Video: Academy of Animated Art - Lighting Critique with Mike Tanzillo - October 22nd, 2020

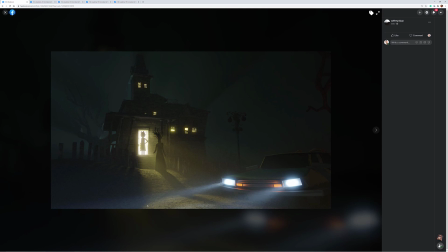(24:44)
So kill those, create a little bit more brightness on the ground, especially here, because these lights are shining straight out, and generally speaking, car headlights shine downward, like towards the ground a little bit, so they're not blinding all the other drivers. So just push that down there. I love love the haze that we're getting out of this.
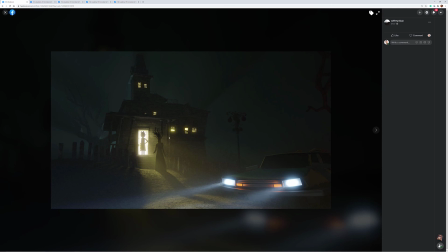(25:03)
I love the Rick and character here. I would play up a little more rim light on the foreground character and a little bit darker core on that. And then I would also, just looking at the reference,
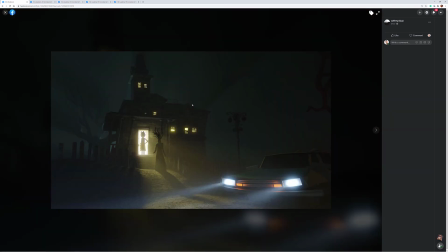(25:20)
I would, maybe not to that level and that not quite that purple, push up the blue saturate or the blue-green saturation on the surroundings a little bit too. Let's lean into that color a little more too. But really beautiful stuff, Jeff.
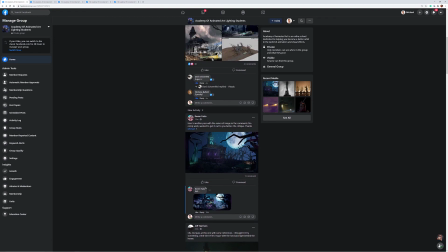(25:34)
All right, Kevin, you have your reference here. Beautiful reference. This is crazy how close that match is. So that, and then in yours, I think brighter inside these windows.
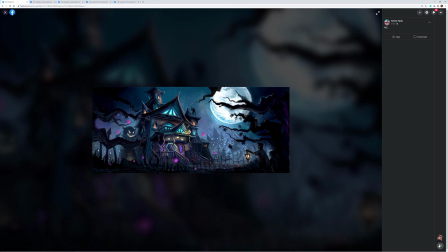(25:47)
Like you can see how much the glow from the inside here plays up into our final look.
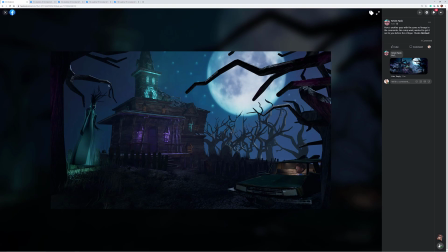(25:54)
And this just feels a little bit dingier. I love that we can see around this character a little bit more. But I think you can, I basically, let's go ahead. Actually, let me open this in Photoshop real quick.
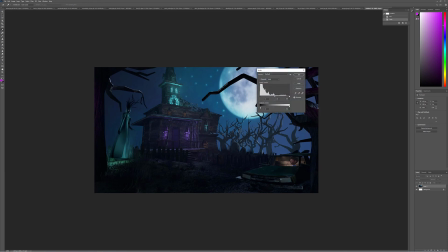(26:08)
Because what I'm seeing is, I just want to take these values.
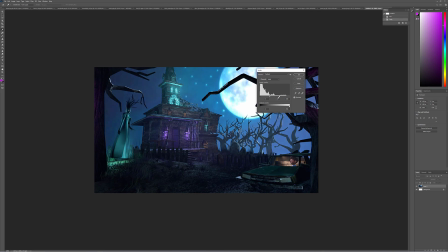(26:12)
I just want to push them brighter. Like not looking at the moon. I want to get these into like this range a little bit, right? Because now it's like just like a little more saturation, a little more pop, a little more glow, a little bit more, you can kind of feel it a little bit stronger. And then once you have this, then you can start to add in some haze in the background. And then, I mean, obviously, because I just did it, it's now revealing some more contrasty stuff in the ground. So you might need to add a little bit more, because this is such a big, bright blue sky, a little more blue saturation in the foreground as well. But I love the color scheme. It's just a matter of taking what you have and pushing it further.
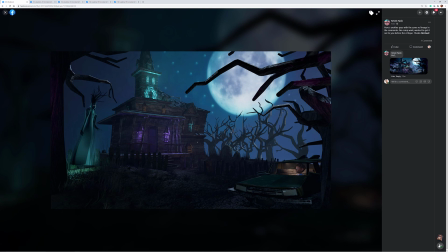(26:58)
So, but yeah, so I just looked in your comments that you haven't done comp work yet. So let's do that for the next iteration. Really get in there, tweak the colors, push it. Let's get it closer to the final image.
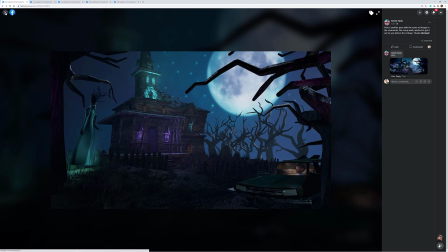(27:12)
All right, that is it for today. Great job, everybody. Let me just because I hate missing somebody.
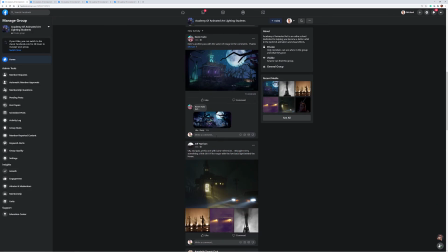(27:19)
Okay, we are in good shape. All right, I'll talk to y'all very soon. Happy lighting, everybody.